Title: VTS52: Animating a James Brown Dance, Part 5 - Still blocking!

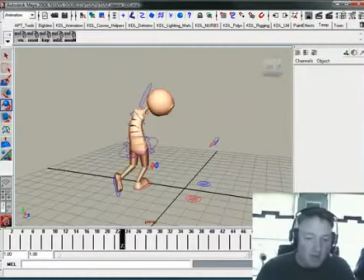(29:10)
So this is one of those moments where I'm going to, again, kind of capture the spirit of this. I'm going to have him spin around and get right about there.
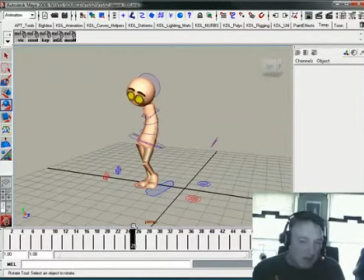(29:17)
Hold that, or kind of ease into that for about 3, maybe 4 frames at the most, and then as a point of accent, just kind of, bam, kick it out.
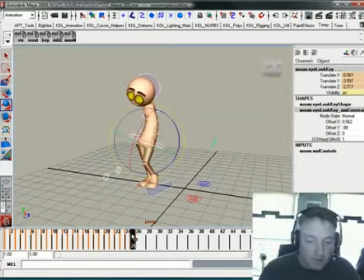(29:27)
Knowing that, I can kind of come into this and hold it for a little bit. This is one of those moments I'm going to build kind of like the end of a moving hold here. It's not much of a moving hold. It's only going to be like 3, 4 frames. But it's still good to define it, because when I time the stuff out and I in between it,
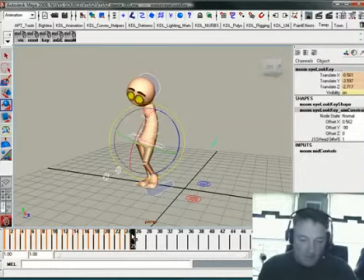(29:44)
if I don't define it now, it's going to be something that the computer's just going to go, it's going to mush its way through it because of the interpolation. Now, this is one of those drawings that I feel absolutely confident. I know I can put it in there. I know exactly what I want to do. So I'm going to take all this stuff, move it back this way.
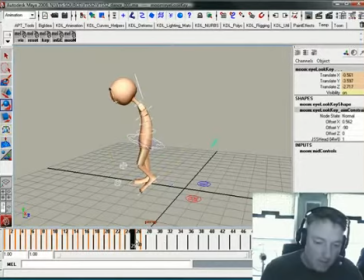(30:02)
Okay. I don't want a halfway in between right there.
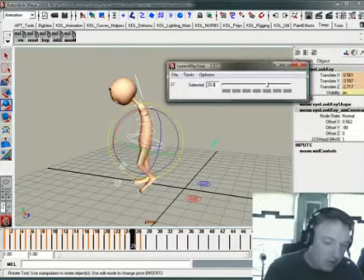(30:08)
What I'm going to do is I'm just going to get this little tween machine deal right here. I'm going to set this like 96%.
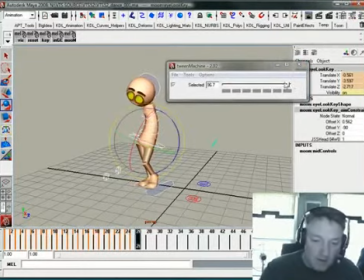(30:14)
See that right there? Now I might back that off a little bit. And then some parts of it need to be 100%, okay? I did it to everything, but the feet obviously can't slide,
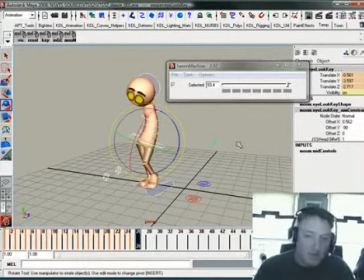(30:30)
and the hips are going to be a little bit closer, and the head's going to be a little bit further behind. So, you know,
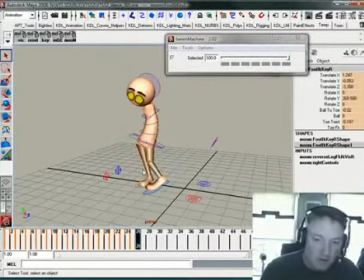(30:35)
there's a couple ways you do that. You just take this foot, 100, take this foot, 100, take the knees, 100. Well, that's not at all what I wanted to do. I was on the wrong frame. There, right here.
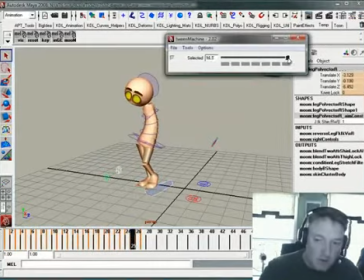(30:51)
I want those and those all to be like 100 so that they hit and they hold. And then it's just the hips and the head kind of doing their thing.
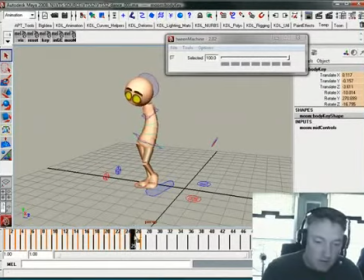(31:01)
The hips, generally when I do stuff like this, I want the hips to be further over. So I want those to be like something like that. And in this moment, I'm probably just going to go ahead and drag this back just a little bit.
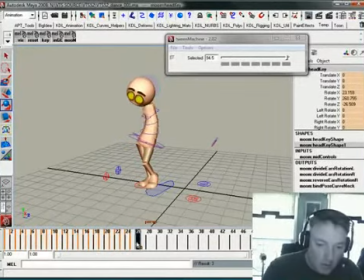(31:25)
Come hold, bam. There's that breakdown from here to here that I haven't quite built yet because I'm not real sure how I want it to happen. So this little kickback right there is not something I'm feeling I like a whole lot.
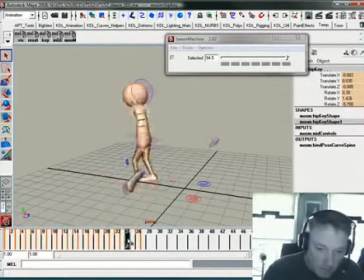(31:44)
So I'm just gonna go ahead and I have a lot of these functions right here hotkeyed. So that I show you the interface, but I'm not clicking on it because I just dug into the mel and kind of got it working the way I wanted to and made a hotkey out of it.
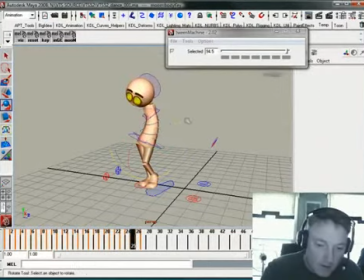(32:06)
Okay, in this instance, let me just do a little bit of the number like that. There we go. Kind of simplify it so it feels like it's not great.
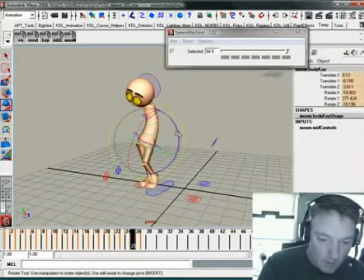(32:22)
We can do just a little bit more with it. And as that comes up that way, we can kind of loosen that up that way so that the head just kind of eases in, but the body feels like it's unfolding just a bit.
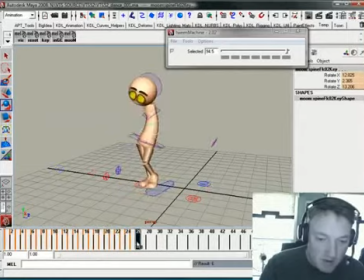(32:40)
And then bam, hits it. So he spins around, hold, bam. Spin around, hold, bam. All right, so that's kind of the deal there.
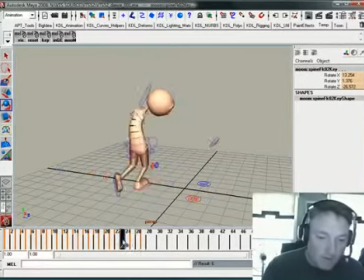(32:50)
So now that I've got a lot of this stuff going with the body, the core right here, now I can kind of turn on the arms and clean up the rest of this move.
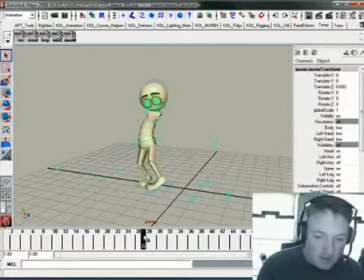(33:01)
Again, tricky stuff, so it takes a while to get through it.
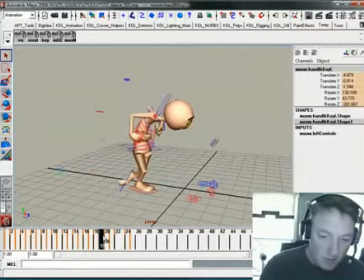(33:06)
Okay, now the arms are going to be quite the chore.
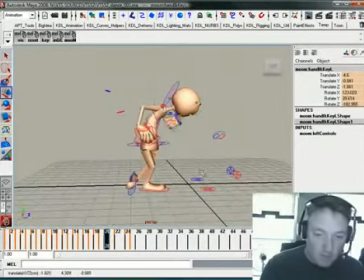(33:15)
This arm can be forward a bit.